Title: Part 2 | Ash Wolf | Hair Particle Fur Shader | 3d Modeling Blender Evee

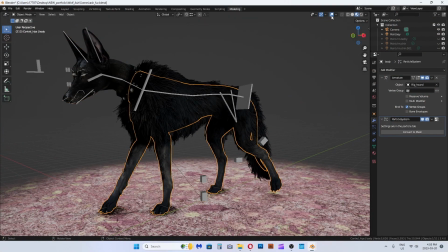[1:36]
show you the changes. Since the last video, I have tweaked the fur settings more.
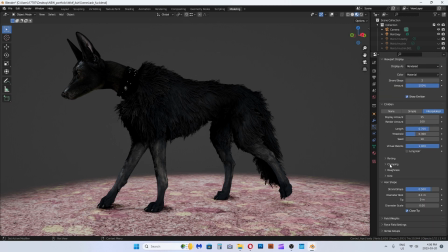[1:44]
Here are all my settings. The scene is rather slow with both the head and body hair particles on display. Just turn one off. I also decreased the texture sizes a lot since they are hidden behind the fur.
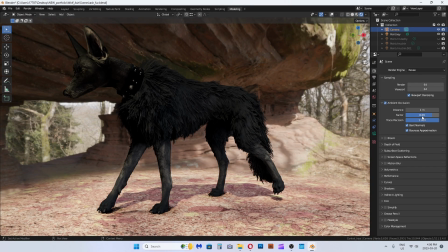[1:59]
This will help with increasing efficiency with rendering. As well, I ended up altering the actual textures instead of using the nodes as I wanted more tighter controls of the final look.
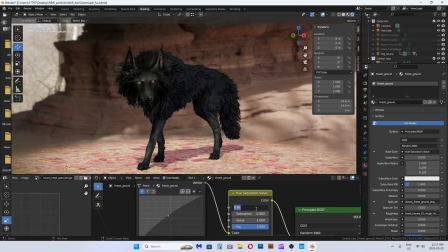[2:11]
Ash has his grey wisdom hairs now. Finally, I decided on a HDRI and a ground PBR texture.
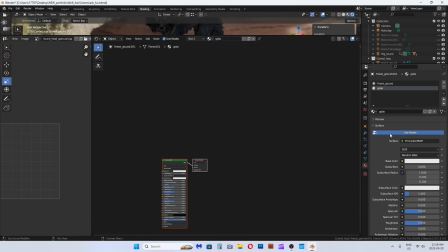[2:18]
I found these for free on Polyhaven site. Link will be in the descriptions. I also finally figured out how to render alphas in Evee. It only took 3 months to find it.
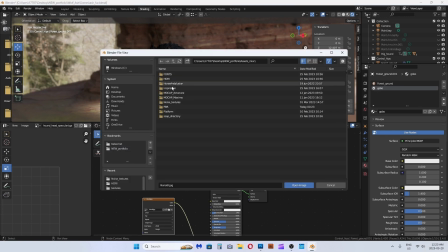[2:32]
In this video, I am showing you my process to the final touches to render out a turnaround of ASH.
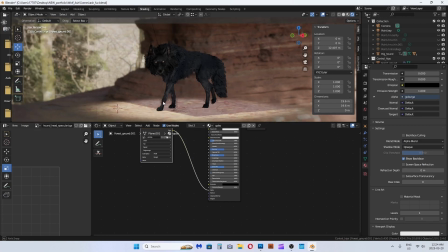[2:39]
I have him posed and ready to go.
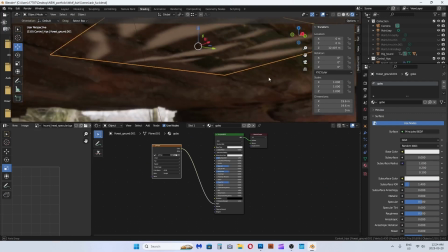[2:42]
I am loading in a gobo I made so the ground cover will be more similar to the shadowy areas of the dry.
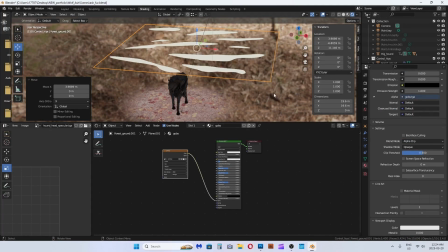[2:49]
To render out alphas, the checkbox is under the shader menu for the desired object.
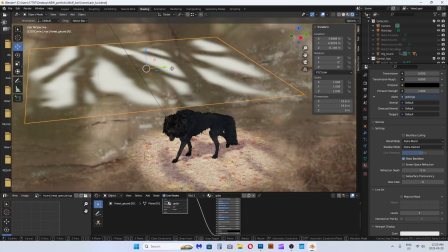[2:55]
Go into the settings drop-down of the shader menu. Change the blend mode to alpha blend.
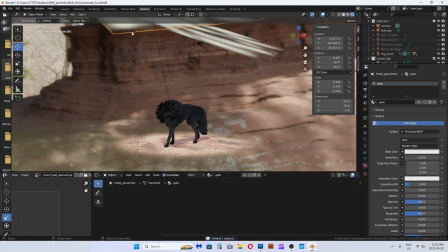[3:02]
Quick minor color adjustments can be made through the nodes. I duplicated the gobus to give a more interesting shadow pattern.
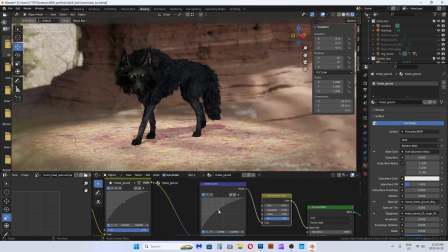[3:11]
The ground seems too bland, fiddling a little bit more with the nodes.
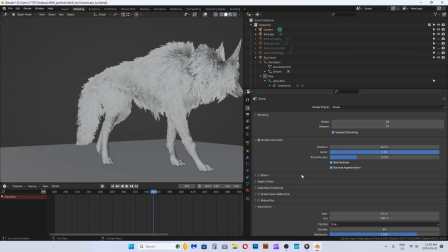[3:15]
I'm a noob with nodes, but I am a fan of hacks to save time. Turn on ambient occlusion. Direct the file to where you want the renders to be. I have selected a MPEG video instead of series of images this time since the render
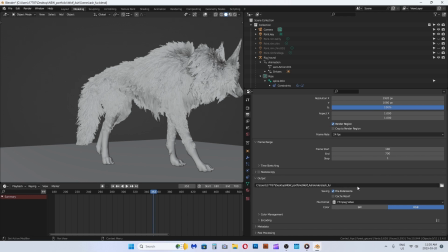[3:32]
will be made through the viewport rather than the render engine as it is too heavy for my computer to render out. Here are my render settings for Evee. Keep in mind all these adjustments you may want to turn off or down the settings for animation or editing purposes as it can cause the file scene to corrupt and malfunction.
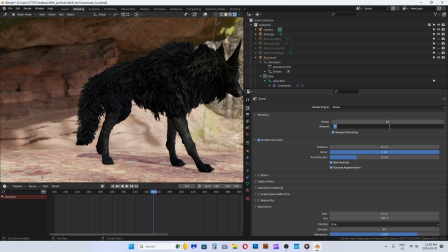[3:51]
I don't usually have the viewport setting up high, but I am going to bump it up for the viewport animation render. I can't see ahead of time if it works since the scene is heavy. I am just going to assume it will help the scene look more polished.
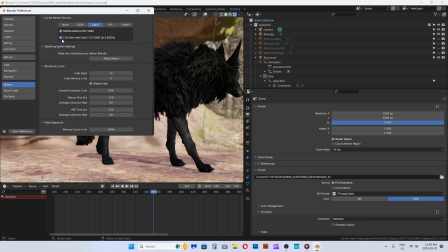[4:08]
Go into System Settings and make sure your GPU and video card is selected to be on.
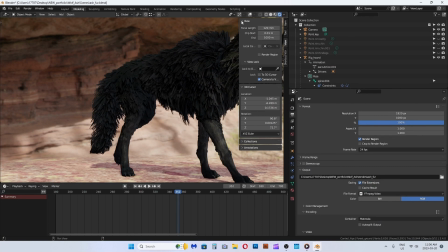[4:14]
In the View tab I always change the camera angle here. I like a larger number so that the character isn't distorted like a fish bowl.
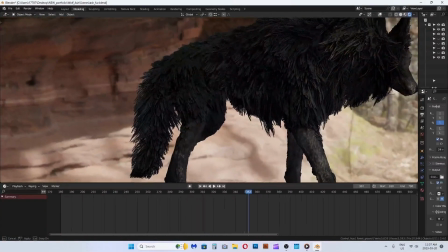[4:23]
Also the background is more limited so it's less busy looking as to not compete with the subject in focus.
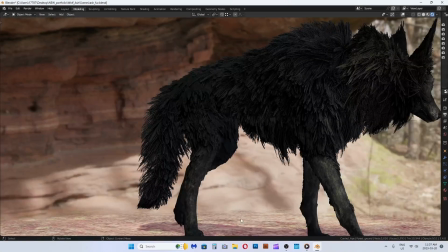[4:29]
In the View menu turn off all of the tools menus and shrink all the side viewports and menus.
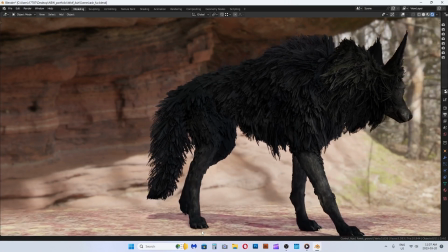[4:36]
Hotkey control and the mouse to zoom in and out smoothly. Right-click on the viewport menus to create a new viewport.
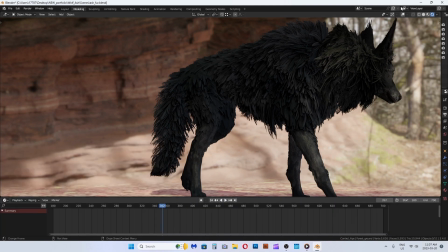[4:45]
I am loading in a timeline so I can see how the animation looks. Toggle to non-texture mode to help with the heaviness.
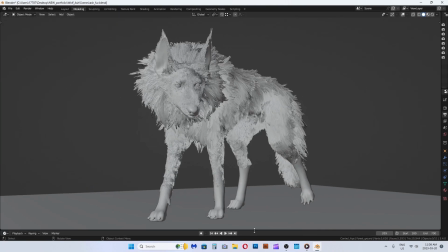[4:53]
Or turn off the hair particle display in the particle menu.
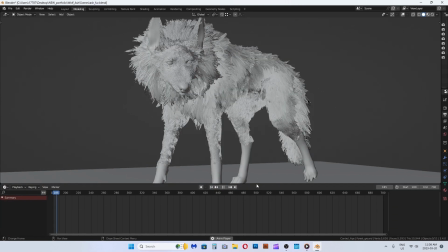[4:58]
But I want a better sense of the final vibe of the scene so I will just struggle with the chugginess of this.
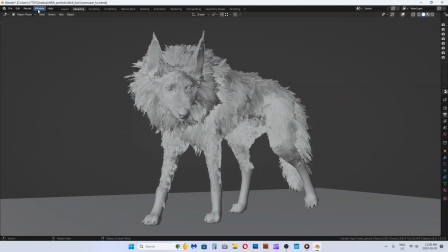[5:04]
Go to top right of the viewport screen and under View menu, go to Render Viewport Animations.
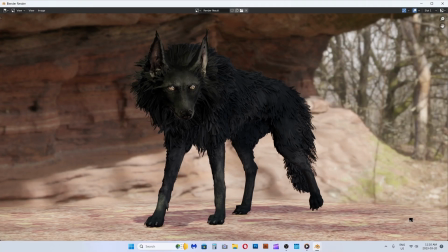[5:10]
The image or video files will be rendered to the specified folders that is indicated in the render settings. It will also show a little square number on the screen, counting down each frame as it is rendered.
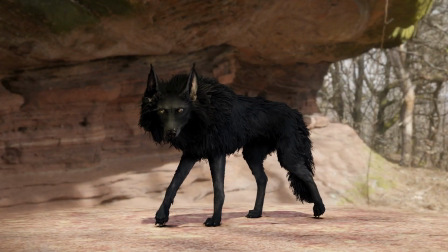[5:25]
Thanks for joining me on the creation of Ash.
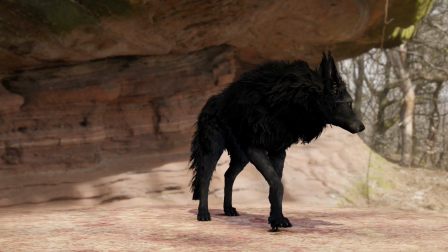[5:29]
Like and subscribe to support my channel, and I hope to make more furry friends for us to get to know.
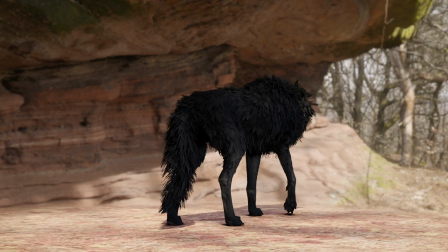[5:35]
Bye for now. Stay supreme.